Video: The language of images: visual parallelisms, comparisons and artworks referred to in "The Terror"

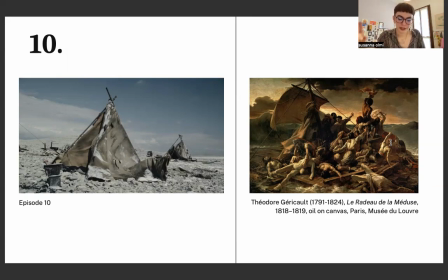53:20 Upon further examination, we notice that many of these people are actually corpses. This image, which is actually an almost 5x7 gigantic oil painting, it's real life-sized, is a depiction of a real event happened in the present time of the artist.
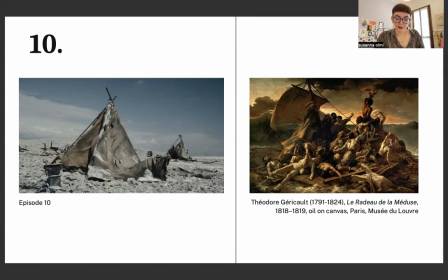53:39 The French naval frigate Méduse ran aground on the 2nd of July 1816, and more than
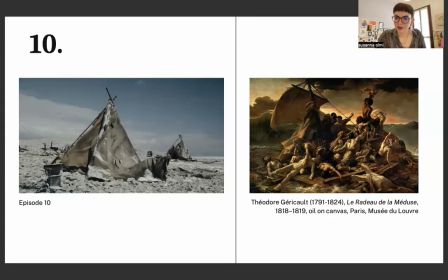53:51 140 people were set adrift on a raft. On this raft is obviously makeshift, so not the best option. And all but 15 died in the 13 days before their rescue, which is the moment that Jericho has decided to show.
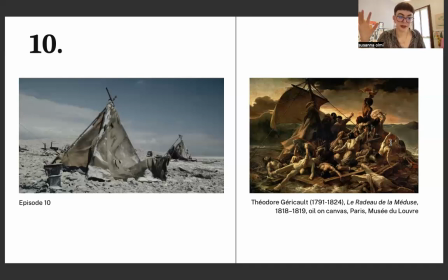54:08 Both images depict a horrific situation where people are or have been desperately trying to survive to the best of their capabilities, to the point of committing unspeakable acts. For example, it was said that on the raft of the Medusa,
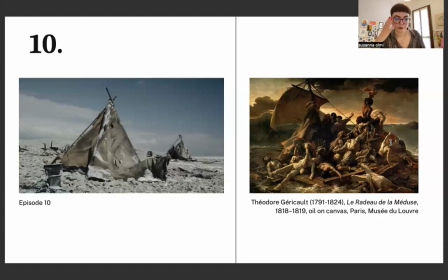54:28 cannibalism happened, as well as obviously in the terror. The landscape is given a great importance in both images, since it's the main reason why the people involved are dying. They have put themselves into it, and now they have to survive the consequences of their choices.
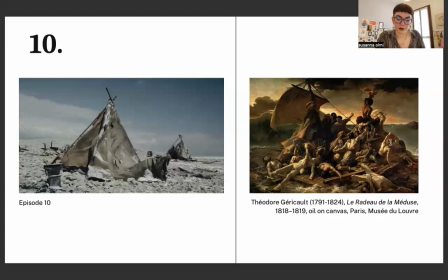54:47 The painting by Jericho has much warmer colors than the scene from the show, but they are warm only in name, for the sky, the sea, and the characters don't look healthy or alive, but sick and dead.
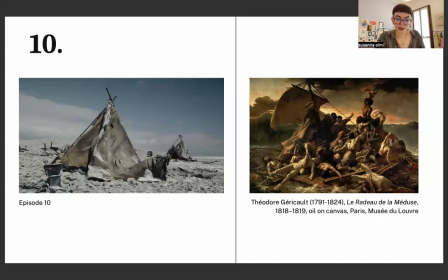54:59 And the landscape only looks dangerous and almost supernatural, thanks to the contrasting colors that the artist has used, meant to make us feel the danger of the scene instead of the beauty of the place. Both images are also constructed in the exact same way.
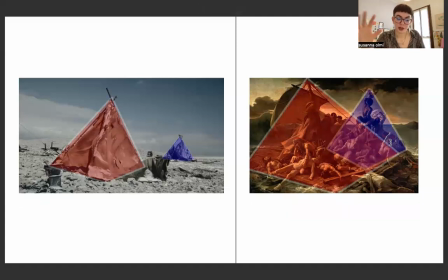55:18 They both present a bigger pyramidal shape and a smaller one to balance it out. The space in both images is directed by a powerful diagonal line, this powerful diagonal line, which starts from the bottom left corner and goes all the way to the upper part of the picture.
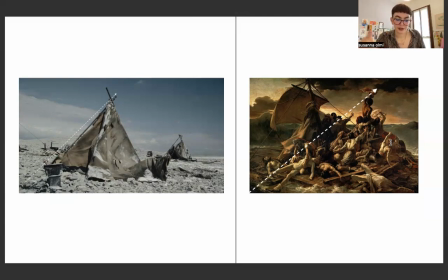55:37 For the scene of the terror, the diagonal matches with the side of the tent in the foreground, whilst in the artwork, it starts from the dead man on the bottom left corner and goes all the way to the man wearing the piece of cloth in the upper right part of the painting,
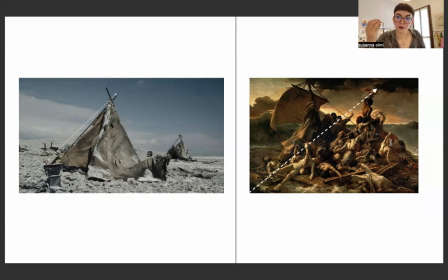55:52 which is the emotional focus of the picture, of the scene. Moreover, the line of the horizon is positioned higher than normal in both images, which makes us feel like we are being swallowed by the landscape,
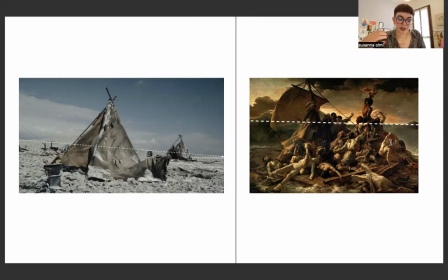56:09 making us feel trapped in this tragedy alongside the rest of the characters involved, both on screen, so in Jericho painting,
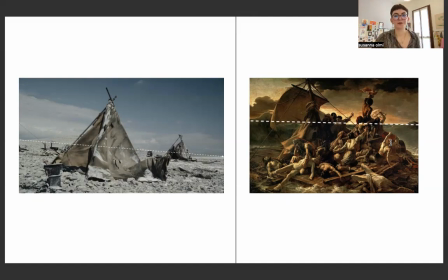56:20 and off screen, so in the terror. So in conclusion, this is also my biography.
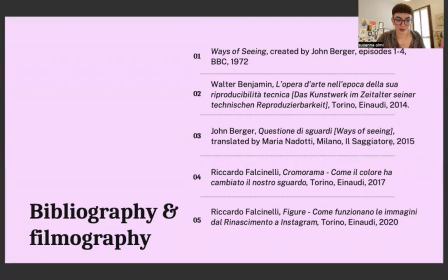56:29 And in conclusion, we all speak the language of images. Most of us don't even realize it, but we all know how to do it. Some people are fluent in it, some people only know the basics of it, but everyone can understand the meaning of a picture when they see it,
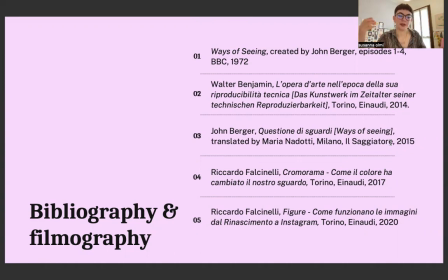56:45 as long as the party who has created it and the party who receives it share the same type of knowledge. Images have their own language, just like spoken words. There isn't only one universal language, but many different ones, depending on the culture and the history of the people using it.
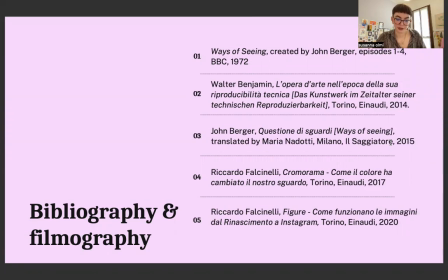57:04 And it's fundamental that the two parties involved in the transaction, the one who creates an image and the one who receives it, share the same one, the same language. If this isn't the case, the meaning of the image gets lost somewhere in the middle, never mind how brilliant it might be.
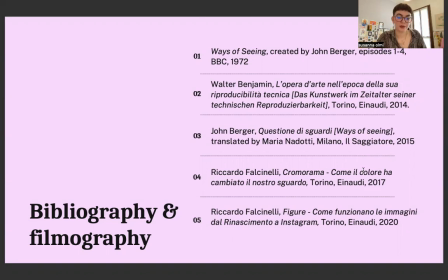57:23 Sharing the same language is the only possible way to understand each other, therefore understand an image.